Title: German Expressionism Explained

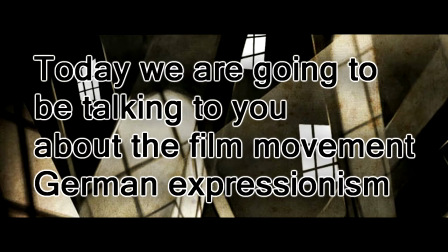0:28 Today we are going to be talking to you about the film movement of German Expressionism.
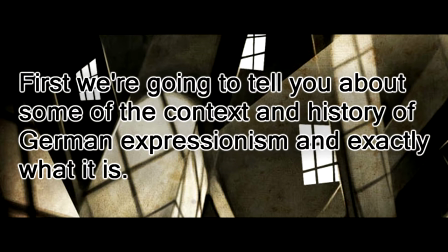0:33 And first we are going to tell you about some of the context and history of German Expressionism and exactly what it is.
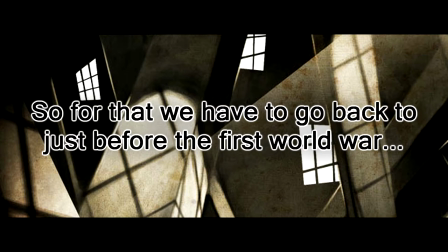0:40 So for that we have to go back to just before the first world war.
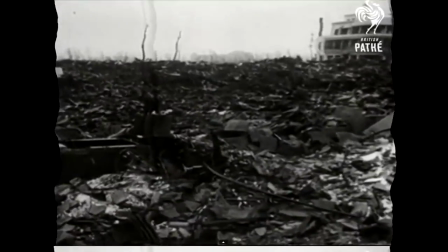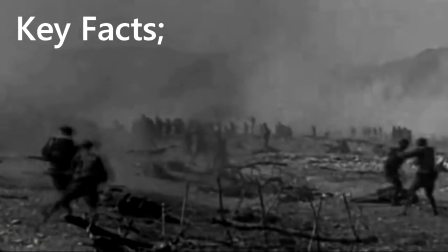0:53 German expressionism refers to a number of related creative movements beginning in Germany
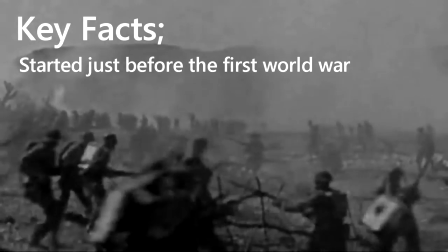0:58 before the First World War that reached a peak in Berlin during the 1920s.
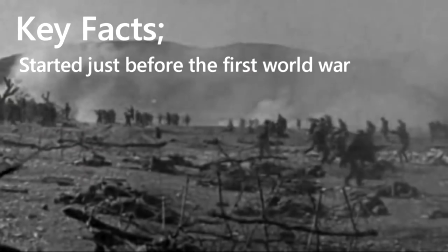1:03 German expressionism is a film movement that emphasises on the expression of inner thoughts and emotions through the control of stylistic elements.
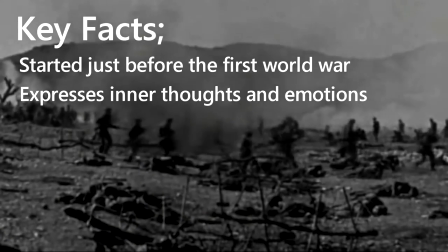1:11 The film movement, having born directly under the influence of Germans defeat during WW1,
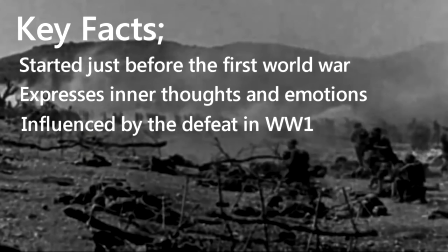1:16 was an expressive form used to describe the mentality of defeat nation stricken with poverty and anger.
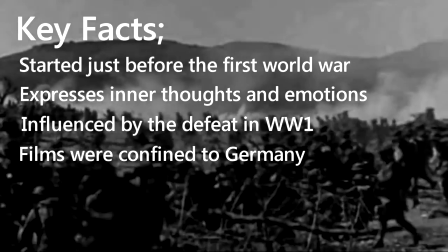1:24 These type of films were confined to Germany during WW1, as it was a very isolated country during the war, and the government banned foreign films.
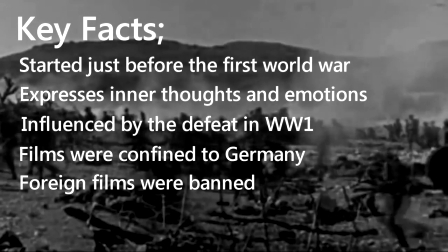1:32 Because of the ban on imported films, Germany grew in the film industry and became part of the international film industry.
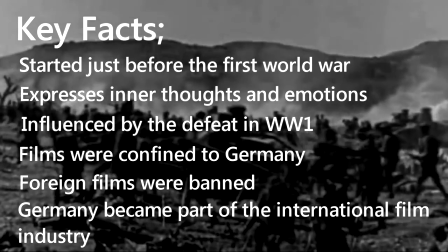1:38 The themes extreme anti-realism in cinema only lasted a few years, however the themes of realism were integrated into later films around the 20s.
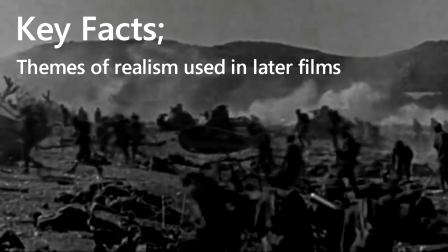1:47 The demand from theatres to generate films led to an increase in domestic film production,
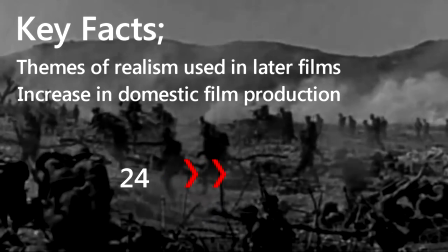1:52 from 24 in 1914 to 130 in 1918.
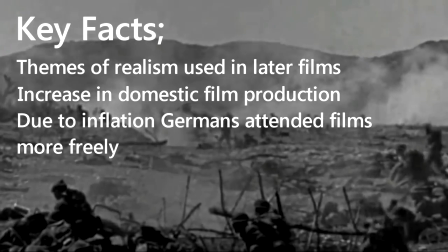1:58 With inflation also on the rise, Germans were attending films more freely because they knew that their money's value was constantly diminishing.
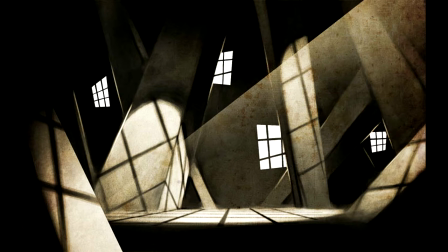2:08 these are some of the distinguishing features of film form and style the first
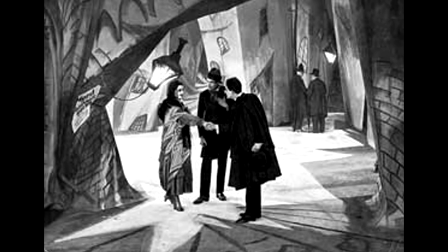2:12 expressionist films made up for a lack of lavish budgets by using set designs with widely
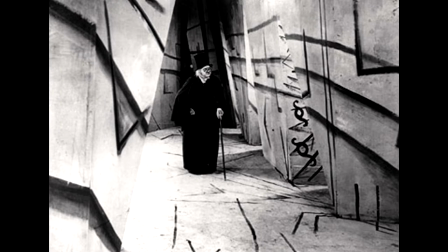2:18 non-realistic geometrically absurd angles along with designs painted on walls
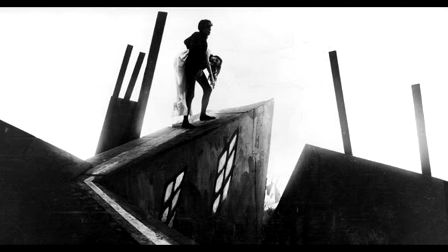2:23 and floors to represent lights shadows and objects distorted shapes and lines in set
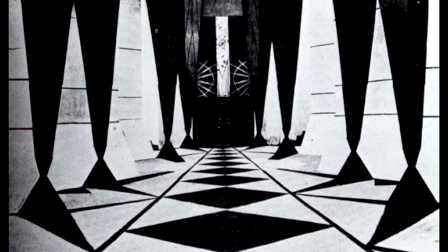2:28 designs that counter the sense of balance heavy shadowing along with theatrical act movements
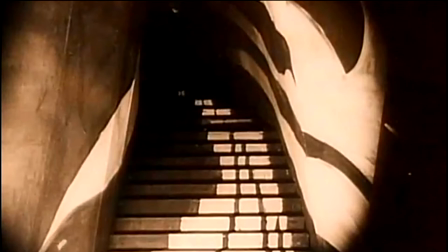2:34 are practiced in German expressionism to suggest a warped or prevented perspective of the world.
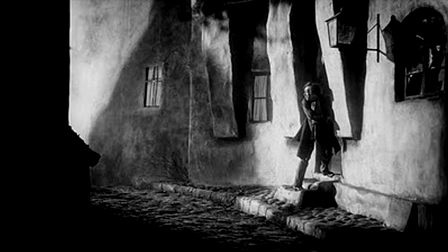2:40 The story world is twisted as a reflection of the storyteller's emotional state.
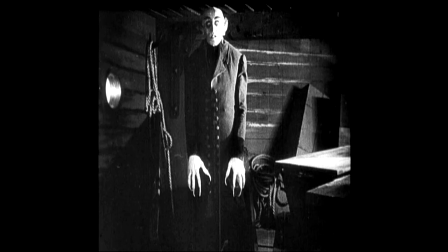2:45 Expressionist films often employ flat lighting to stress the connection between the characters and the decor.
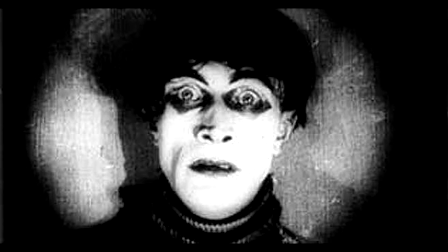2:53 As the contrast and imbalance in the visual element suggests,
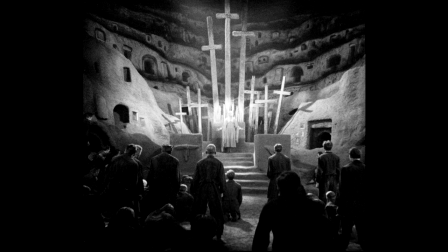2:57 the characters are trapped and ruled by their madness revolt, self-analysis and primitive sexual savagery.
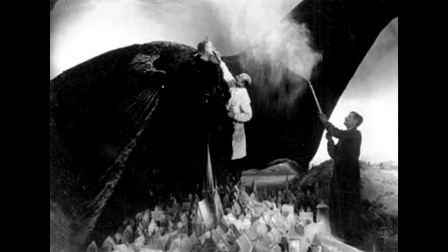3:04 The distinguishing features in terms of character, narrative and theme. The plots and stories of the expressionist films often dealt with madness, insanity,
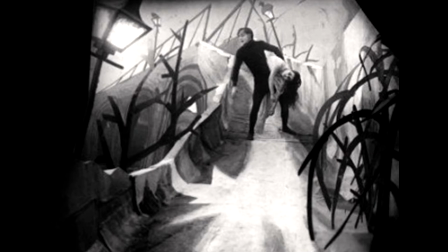3:13 betrayal and other intellectual topics triggered by the experiences of World War 1.
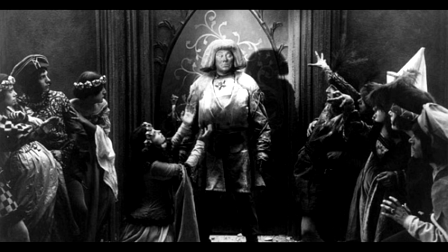3:19 Two genres that were especially influenced by expressionism are horror and film noir.
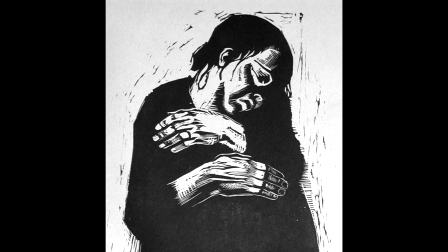3:25 German Expressionist films are therefore notable for their dark themes of insanity,
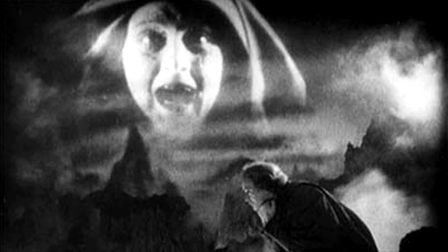3:30 horror, death and fatality that translate prevalently into the film's mise-en-scene and narrative.
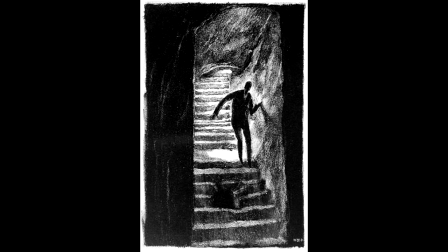3:36 It counters the principle of realism and practices extreme distortion and means to communicate inner emotional reality.
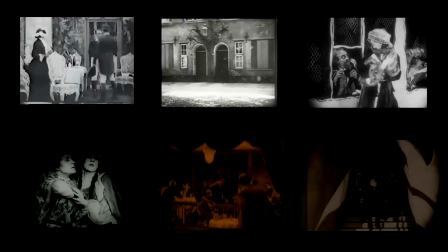3:45 What you can see in front of you now is a list of some of the most important and most influential films in German Expressionism.
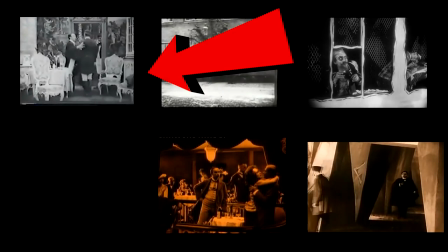3:53 A film like The Student of Prague by Stellan Rai in 1913 was one of the most important films in German Expressionism.
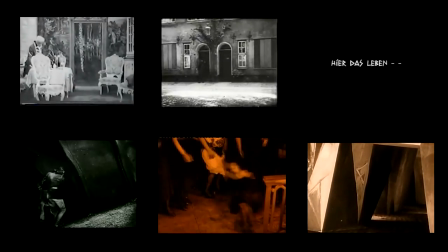4:00 Due to the time it was made, it is seen as one of the films that kicked off German Expressionism and influenced films in the future such as Dr.
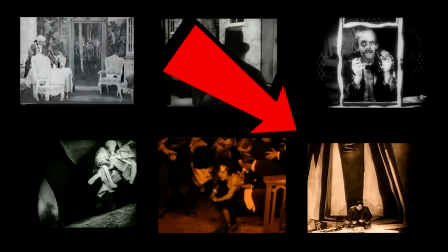4:09 Caligari by Robert Weil in 1920 and Nosferatu by F.W.
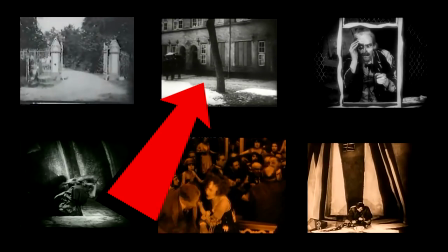4:15 Mornau in 1922.
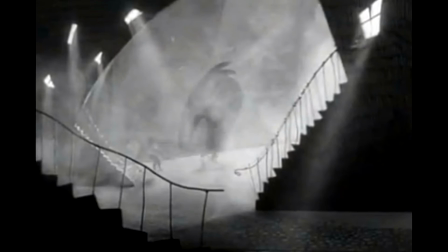4:19 The legacy and influence on world cinema German silent cinema was arguably far ahead of cinema in Hollywood.